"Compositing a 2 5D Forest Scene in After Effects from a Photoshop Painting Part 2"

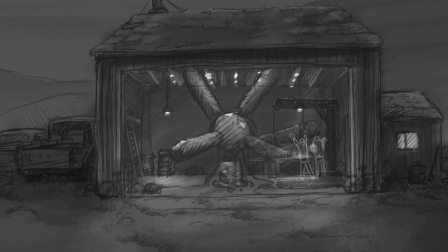Okay, my name is Daniel Gies. I'm the creative and technical director at e.d.Films.
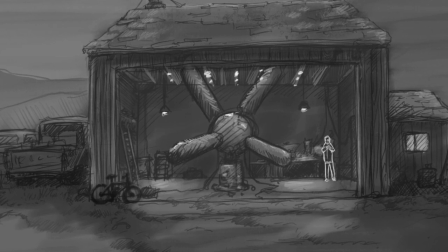I'm gonna just hop right into this because I'm not really expecting anyone to be online today,
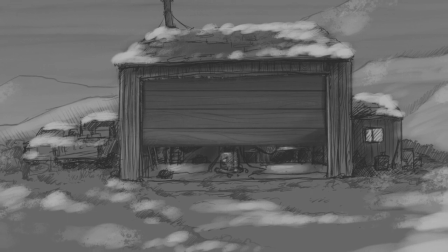mostly because it is Easter Sunday and most people aren't around today.
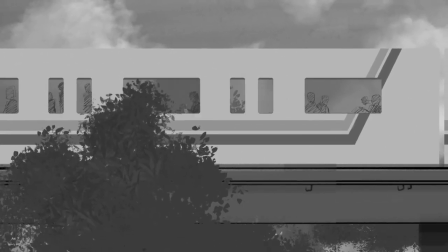I'm just having a little bit of trouble getting my desktop working. Okay, here we go. All right, so there we go, fading away.
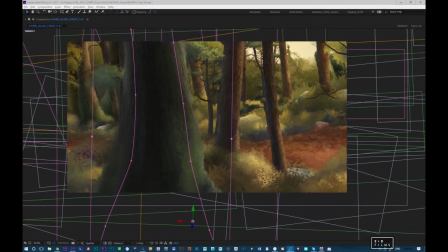So I've been working on this forest scene for an opening shot. Well, not an opening shot, for a shot in this film we're doing, Let There Be Light, which is already screening. So it's screening without a couple shots in. And I've been in the process of building up the composite for the scene using all these painted assets that I made.
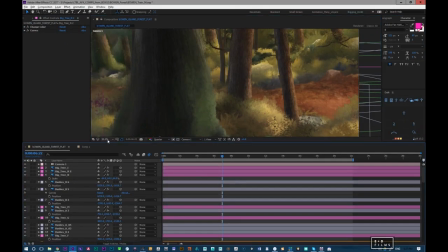And so it's been a pretty elaborate process. It's taken me a while.
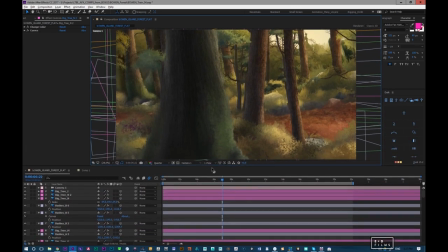I still haven't done my color correction on any of it, but I think I've got the basic layout done.
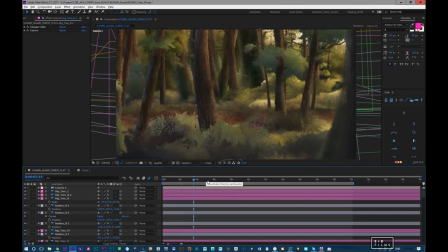Now it looks a mess, like it looks awful. But that's because there's no depth in this yet.
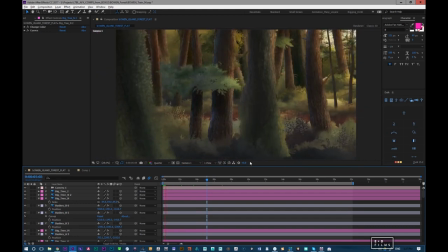This is strictly all the components brought together, all the different pieces to create the general layout of what's happening.
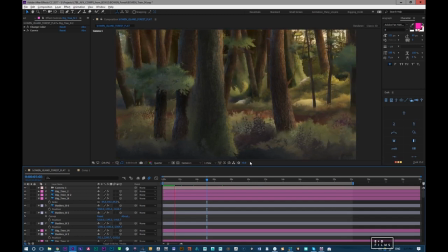Now it feels really busy right now. It's a big old dirty mess.
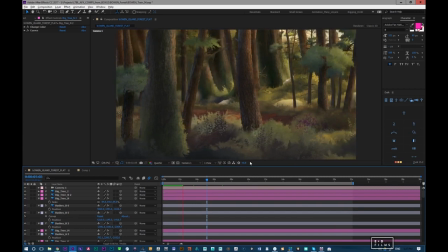But once I've get the atmosphere and the general lighting under control, things should come together.
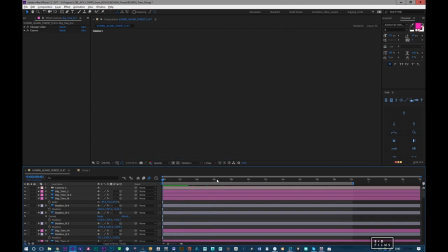So you can see there's a lot of depth. So the main goal here in this first pass is to assess the depth and get everything
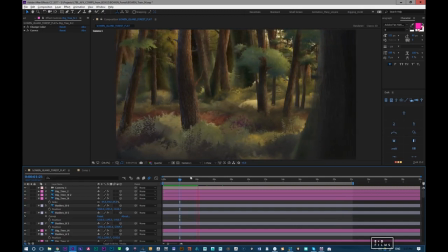laid in so that there's a general sense of lushness in the forest and that the layers all feel like they're contributing to
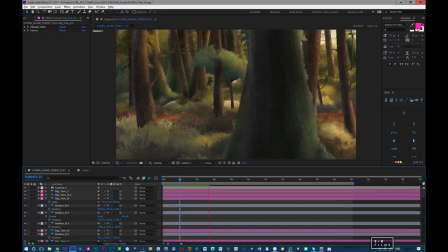the volume of the scene. Forgetting to put my camera on.
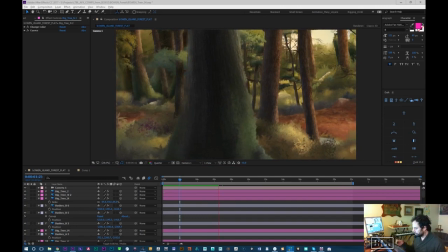Here we go. Okay, so I also did a couple little tricks here for anything that's close.
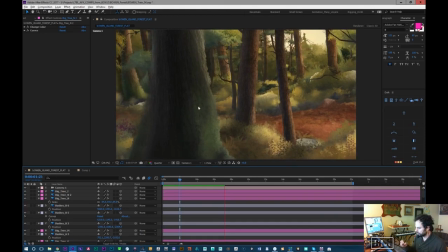So I'm just going to stream this really quickly.
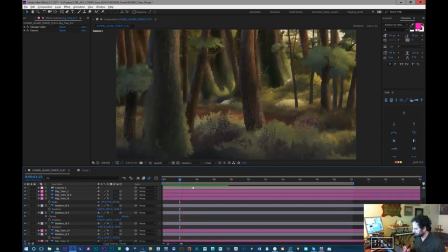I probably won't stream too long on this because I just want to do a quick overview, and I'm adding a little detail which I just figured out, which I'd like to share.
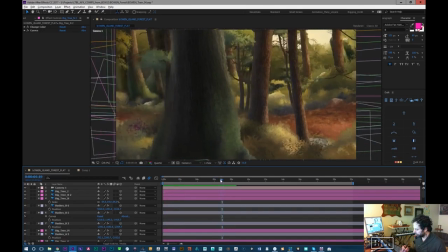So on this foreground layer, you can barely tell right now when we move past it, but on some of the trees, so that they don't feel so super flat,
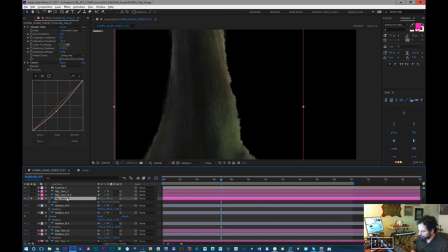like this one here, is what I did is I actually duplicated this layer and pulled it forward a little bit. So if I just parent it to this layer, let's have a chat, look at their position. It's negative 120.
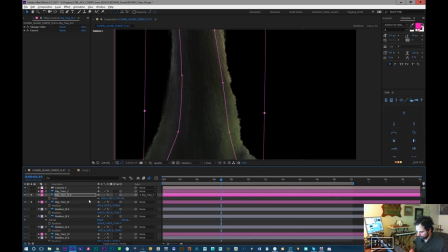Let's put it at negative 120 off of this. And I scaled it up a little bit. So it's 110% bigger. So what that does is that gives, I'm just basically copied this front piece and brought it forward and then added a feathered mask to it.
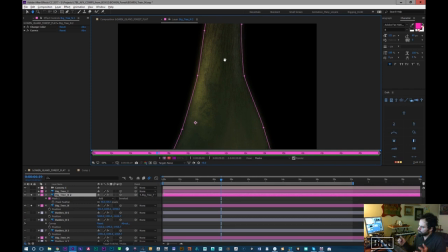So you can see I've got this feathered mask. And what that does is it creates one more piece that will help flesh out the depth of this object.
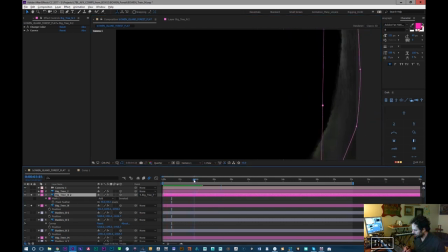So if we look at it, so let's go here. Go here. And I mean, I can do this to more trees. I'm only going to do it to the foreground trees.
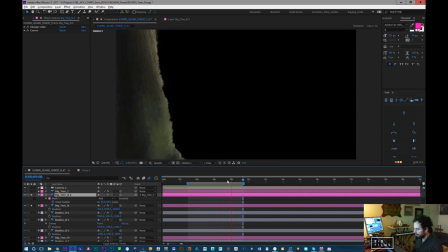It's really, really, really subtle, but it is there. It is noticeable.
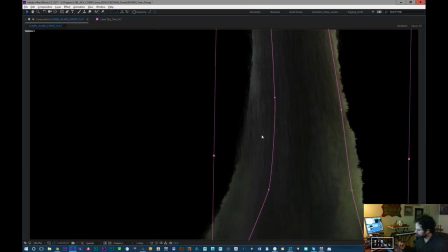You may not notice it that much, but it does make a tiny difference.
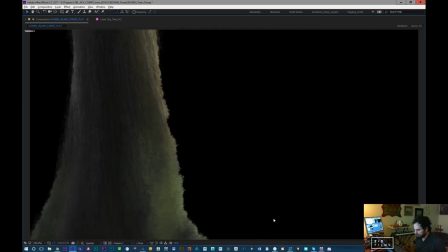I'm all about tiny differences to the overall feel of the tree.
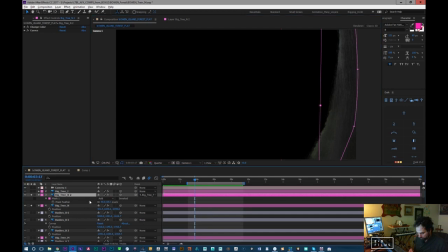I could pull it a little bit closer if we want to exaggerate that some more.
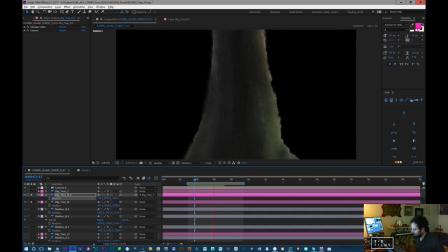I just have to make sure that the scale isn't so different that. So you see how it's giving that sense of there's more to the tree.
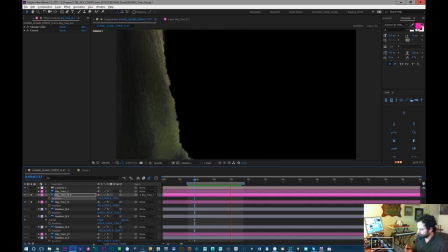There's just the slightest bit of parallax shift happening in the front of the tree. And that's what I'm looking for.
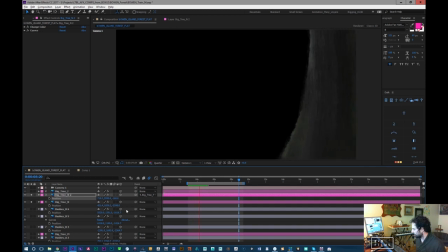So I don't want it so much that we really feel it.
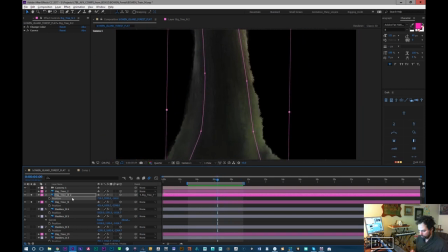I just want a subtle amount. I mean, you could go a little bit further with this and do one more, which may be a bit absurd, but let's just do it for fun. So this one will be negative 200, or let's go negative 225.
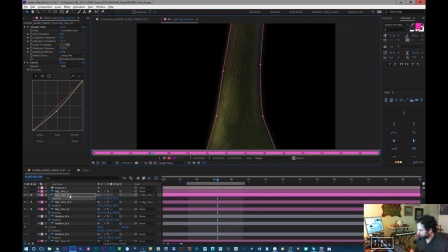So you see that, and then what we'll do is we could do two things.